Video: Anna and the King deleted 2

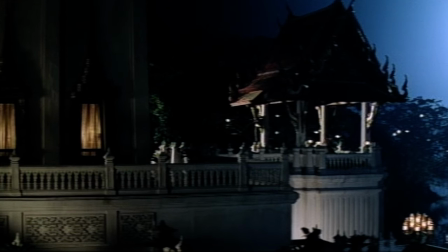Anna had shined such a light on Siam."
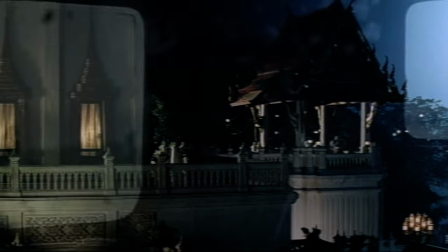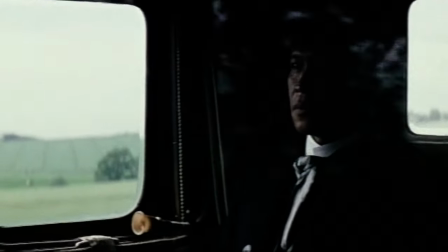So the concept of this obviously was that that final
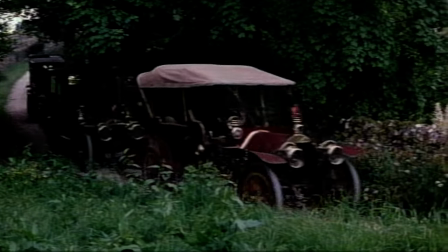piece of voiceover would not have taken place there and
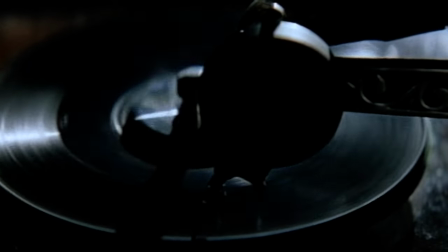here we would have come back and she would have been hearing the waltz on the
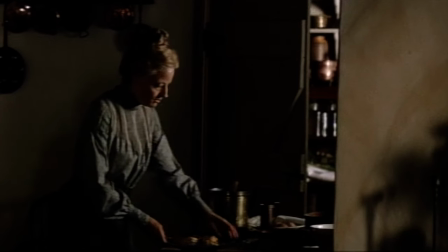phonograph that she had danced with the king to.
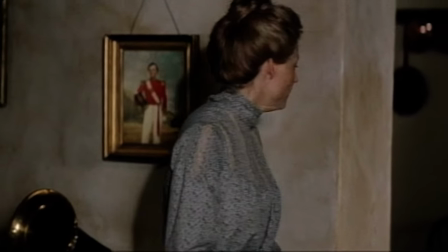This was in fact a stage in Malaysia and the very, very, very last day of filming.
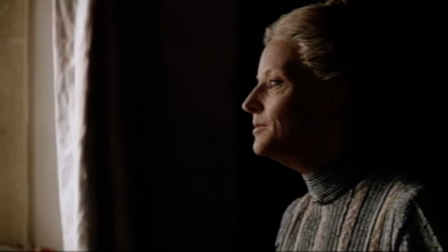So everyone was quite anxious to get out of there and get home. The makeup on Jodi I thought was really amazing.
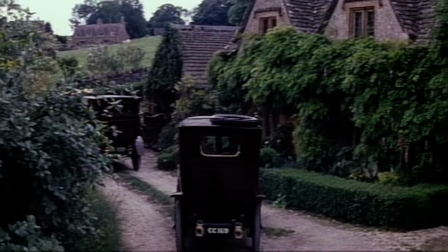The exteriors obviously weren't shot in Malaysia. This is indeed the Cotswolds in England.
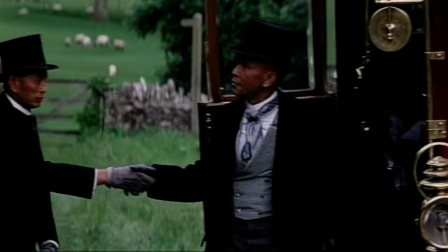We came back to England with Romley there to shoot just the exteriors.
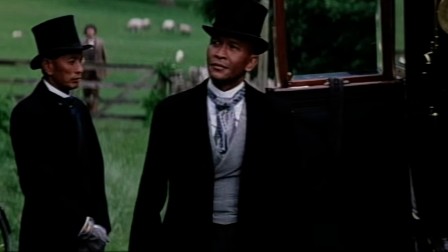Jody wasn't with us. But the scene indoors, look at him.
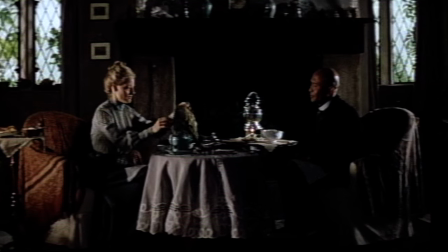He looks like Yul Brynner. I mean, he's just an amazing man. This was back in Malaysia, last day of filming.
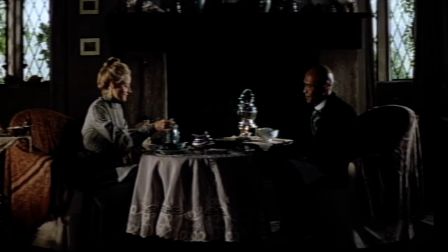That you would be sitting here sharing tea with me.
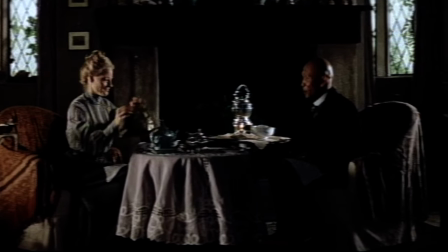As I told my wife and children, When you were my teacher, you assured me, all roads led to London.
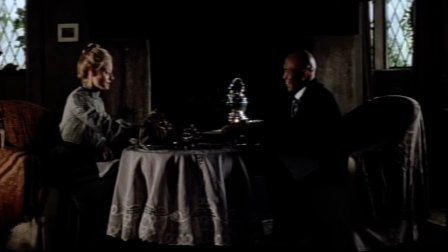Now, this has not obviously been fine cut. This was a very early cut.
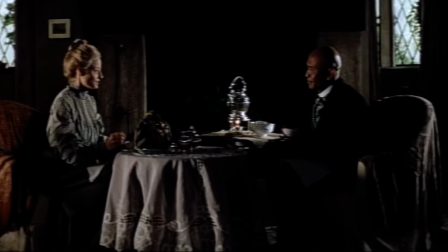But it was obvious once you saw the whole movie that it was another ending that we didn't need.
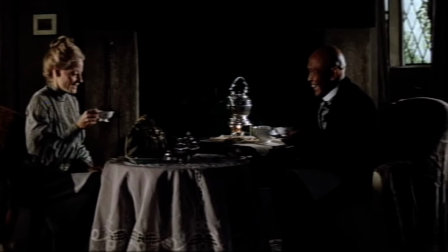That it was his idea.
And I think also whenever you see an actress,
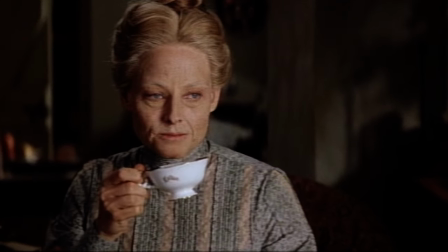in old age makeup. It just becomes... I mean, she looks great, but you just know immediately that it's a beautiful woman in old age makeup.
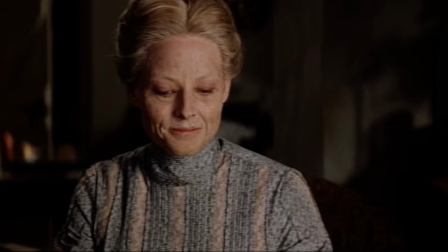And that's difficult to pull off, I think, in any film.
That time is never.
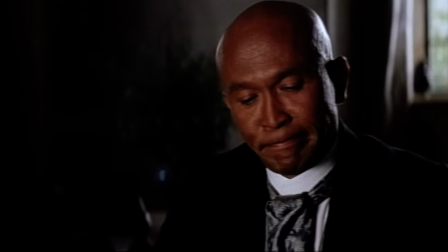But we did love that line. That was one of the things. Siam, everything has its own time, and sometimes that time is never.
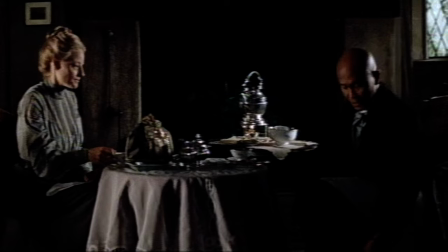We thought that was pretty nice.
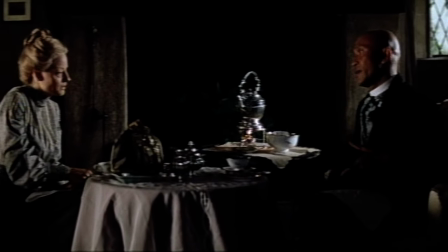But here we go with the gifts and the, you know, the ring became this discussion between everybody, in fact.
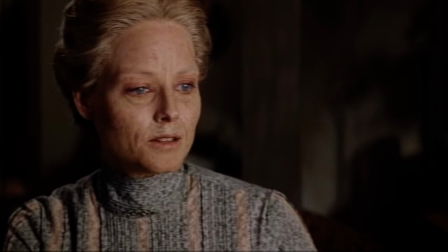I mean, the writers and the producers, the studio, Jody, myself, just didn't know if it was that important.
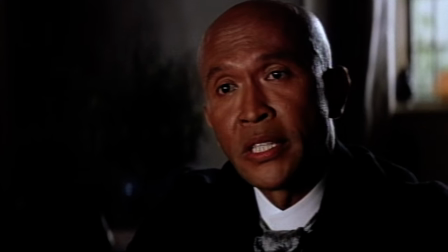He would be disappointed if you did not accept.
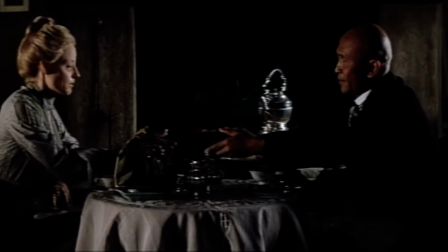What is amazing in the process of writing and filming and editing is that there is the movie you plan,
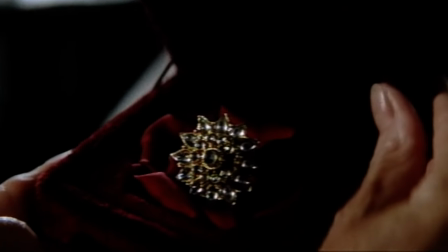the movie you shoot, and the movie you find. And in editing, it's just an amazing process.
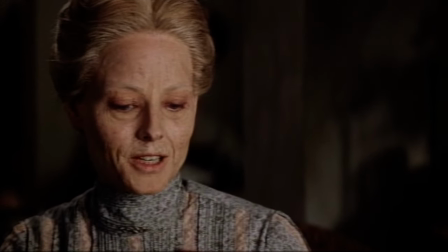It either works or it doesn't.
I've always tried to impress you.
You really don't understand going in.
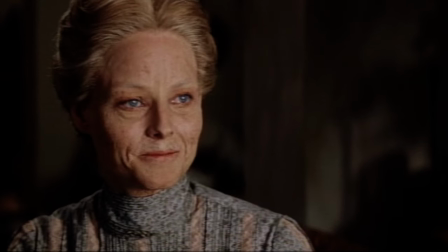When we shot this scene, we actually thought this was incredibly important and she was giving a wonderful performance.
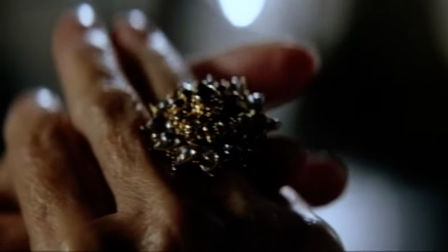And you just never know.
Truly, I do not know what to say, Your Majesty.
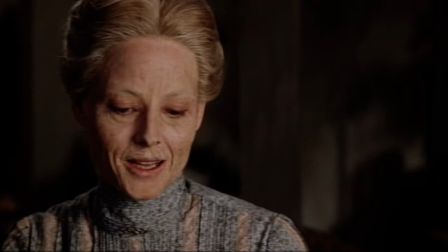Except that I am deeply honored.
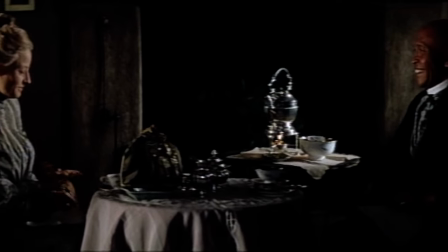I have something for you as well.
Yeah, this is where we... But look at the way Jodi...
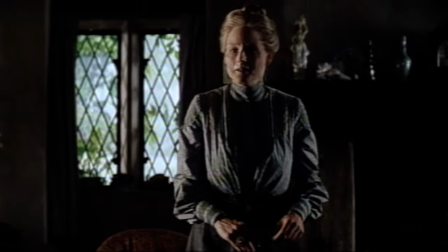I mean, her whole body language, everything was just... It was great.
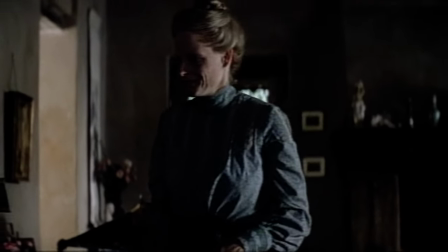I mean, just the way she walked slowly and it felt like every muscle and bone in her body was in pain.
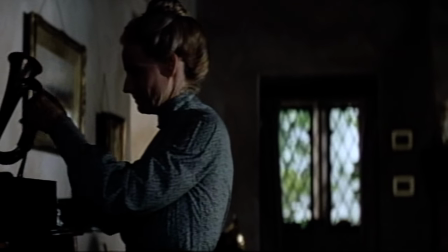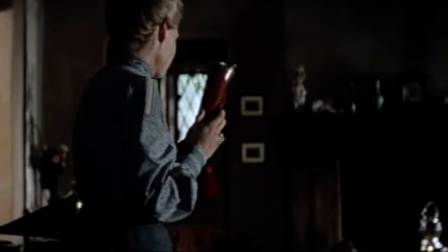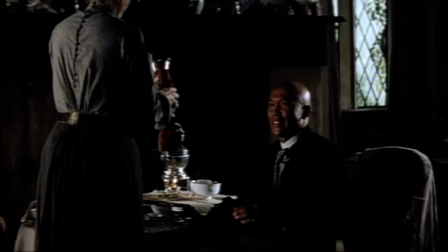Obviously, if this had music under it and all of that, it wouldn't feel so flat.
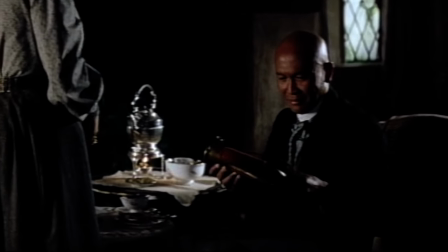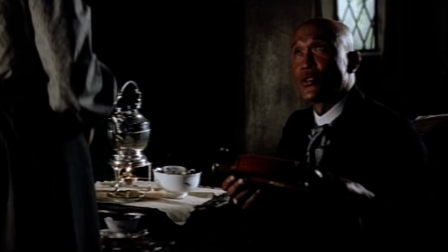I shall treasure this.